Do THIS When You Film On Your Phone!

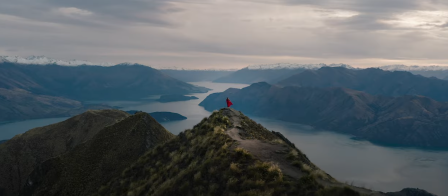0:12 Hey guys, my name is Michael Roberts. I'm a travel filmmaker and photographer from New Zealand. I get a lot of people asking about my films and what gear I use. And now while having good gear is important to some extent, I see all too often people telling themselves that it's a reason why they can't create great films. But filmmaking is so much less about what gear you have and so much more about how you tell a story.
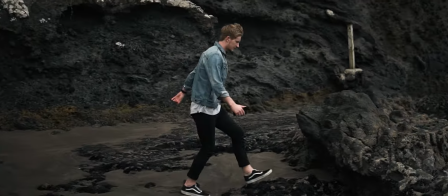0:31 So I wanted to show you that you can create great content with something that almost everyone has in their pockets every day.
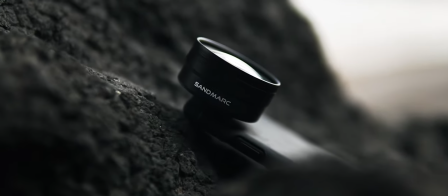0:36 Their phone. And so today I've teamed up with Sam Mark to bring you my top five tips on shooting cinematic content with your phone.
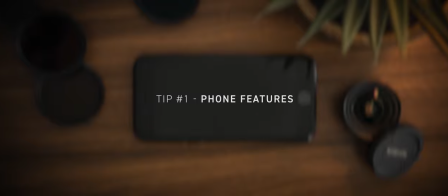0:43 The first tip is to set up your phone for filming and make the most of the features your phone has to offer.
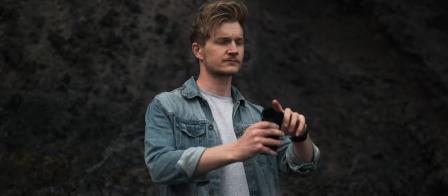0:49 Start by rotating your phone to landscape.
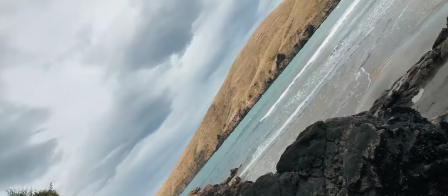0:51 This will instantly break away from the typical phone footage we're used to seeing, giving a much more natural and cinematic look to your footage.
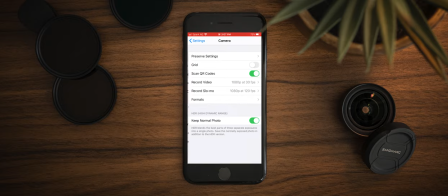0:59 If we dive into the camera settings, there are a few options here that will help with getting us started.
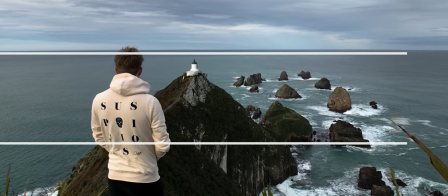1:03 The first is our grid. This will add guidelines to your screen, allowing you to use the rule of thirds to line up a subject and structure your composition.
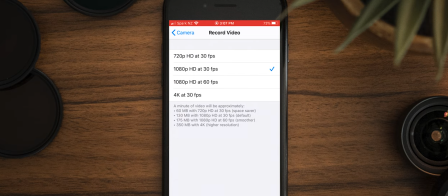1:13 Next is frame rate. Almost all phones will give you the option of filming in a higher frame rate, something like 60 or even 120 frames per second.
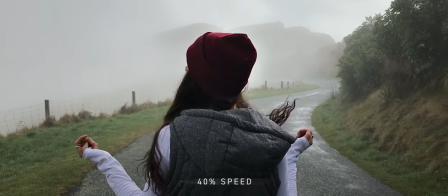1:21 This will mean you can slow down your footage later on, which will give it a smoother, more dramatic feel.
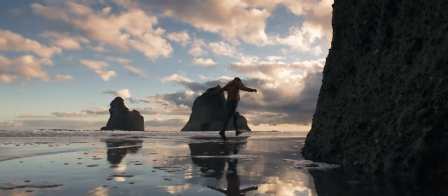1:26 This can be great for fast-paced action or moments you want to feel a bit grander.
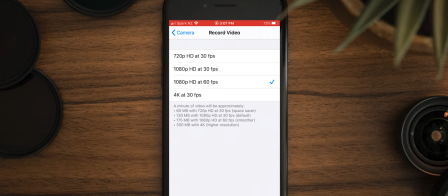1:30 However, you often have to sacrifice some quality for higher frame rates, so decide based on what's more important to you for each specific shot.
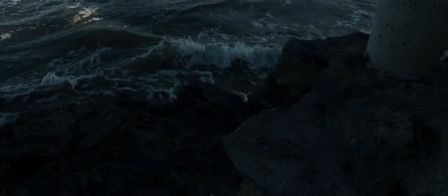1:39 And lastly, we have exposure lock. When you bring up your camera, you can tap on the screen to adjust which part of the image you want to expose for.
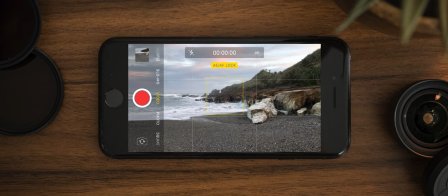1:46 If you tap and hold it down for a second or two, it will lock the exposure and focus, and from here you can adjust the exposure manually if you need to.
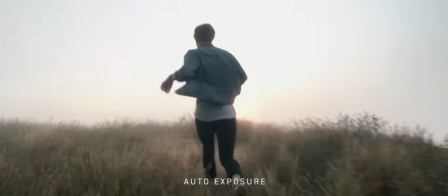1:54 By locking the exposure you'll avoid any flickering or harsh changes in
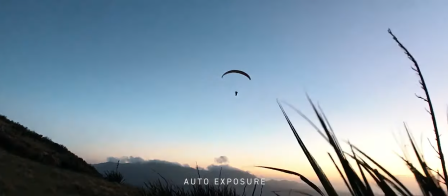1:59 lighting that your phone might make from automatically changing the brightness of your image while you're filming.
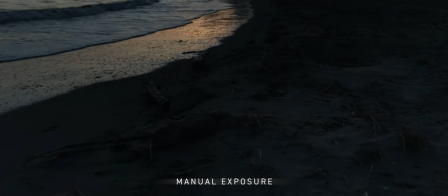2:04 By setting it manually you'll maintain a constant brightness throughout your whole shot even while going from dark to light areas.
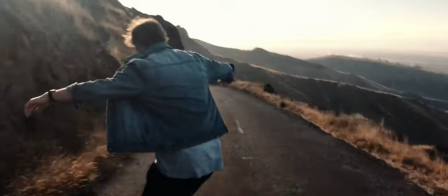2:11 The second tip is movement. To me adding movement to your footage is one of the best ways to bring a project to life.
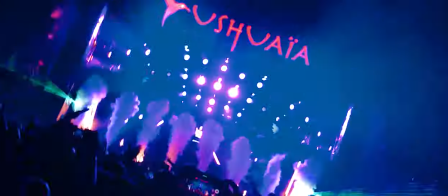2:18 I'm always looking for ways to add movement to my films and using a phone to do that is no different.
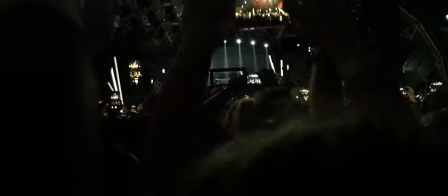2:23 Get creative with moving the phone side to side, up and down or even spinning it if you want to.
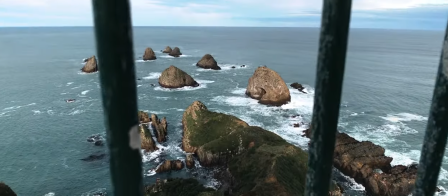2:29 A great way to exaggerate movement is by pushing past something close to the camera, like a rock, grass or a person.
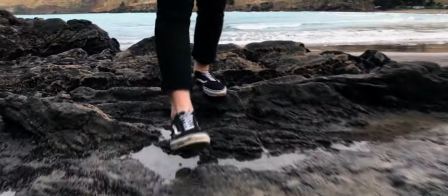2:36 It's super important to keep the phone as stable as possible while moving in order to have your footage come out smooth.
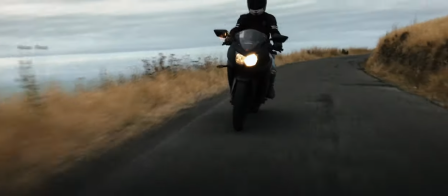2:42 For this you can invest in a gimbal or stabiliser if you want to step it up a notch, but most phones have great stabilisation built into them already.
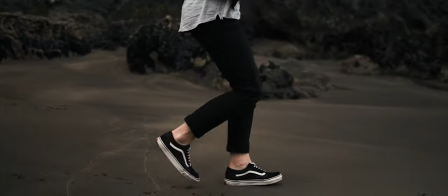2:49 If you're filming and walking at the same time, then be sure to bend your knees a bit as you go and concentrate on keeping the phone as still as you can.
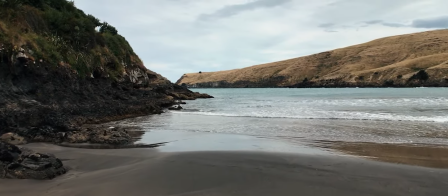2:57 This will help to smoothen out your steps and absorb some of the bumps so that they don't show as much in your footage.
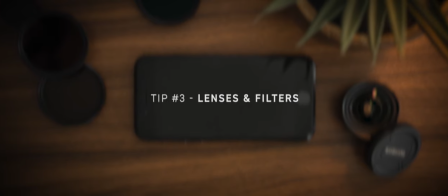3:02 The third tip is to use lenses and filters.
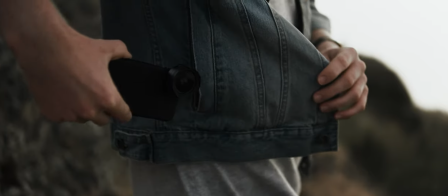3:05 These are an ideal way to break the barriers of what's usually possible with a phone and give you more flexibility for creativity.
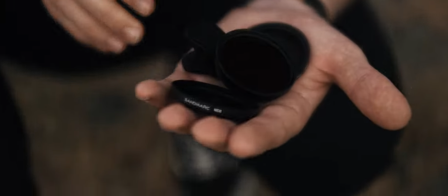3:12 I've spent the last few months filming with Escape ND filters and wide lens from Sandmar.
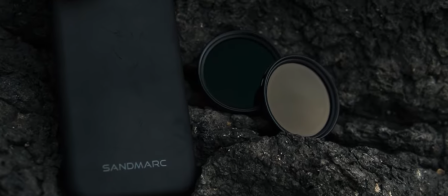3:17 The two are also compatible with each other and can be used at the same time, so to have something like these that can attach right onto your phone is a game changer.
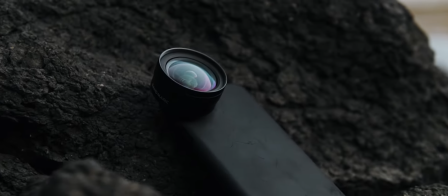3:25 The wide lens opens up the perspective of the shot, giving you a 2x wider field of view.
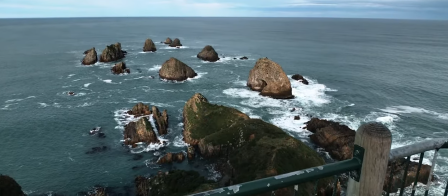3:31 This is ideal for introducing a scene and to fit more in the frame, perfect for landscapes and outdoors when you want to show the whole picture.
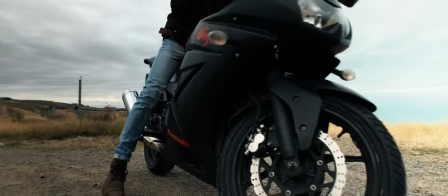3:38 It's a great way to add a variety of focal lengths to your film and with a wider field view it
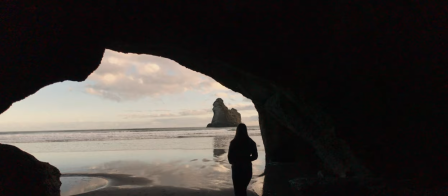3:43 really helps to exaggerate your movements especially as objects move past the edge of frame.
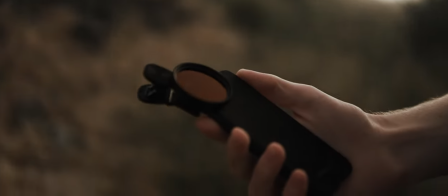3:48 The Scape ND filters are the perfect tool for preserving the settings you want no matter how bright the conditions are.
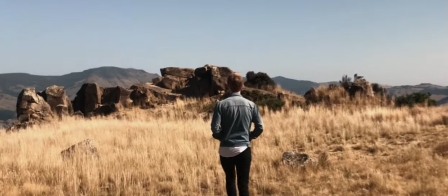3:55 These filters reduce the intensity of light coming into the camera allowing you to take control of the phone's exposure and shutter speed.
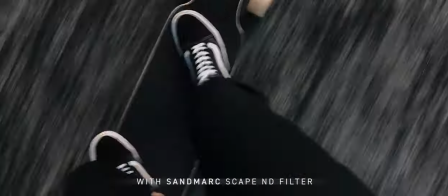4:02 Maintaining motion blur is a crucial way of making your footage look cinematic and so having the option
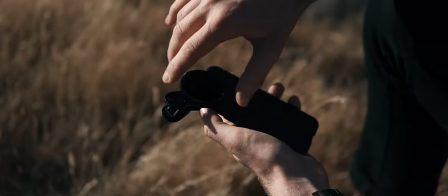4:07 to choose the right filter depending on how bright it is is ideal for giving your footage that smooth,
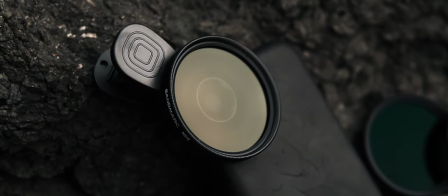4:12 natural motion blur while filming. The fourth tip is lighting.
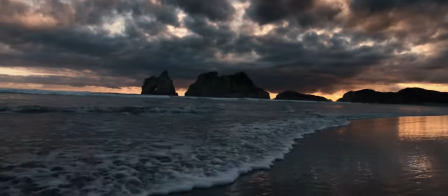4:16 Lighting can completely change the look and mood of a shot, so it's definitely something that's important to pay attention to.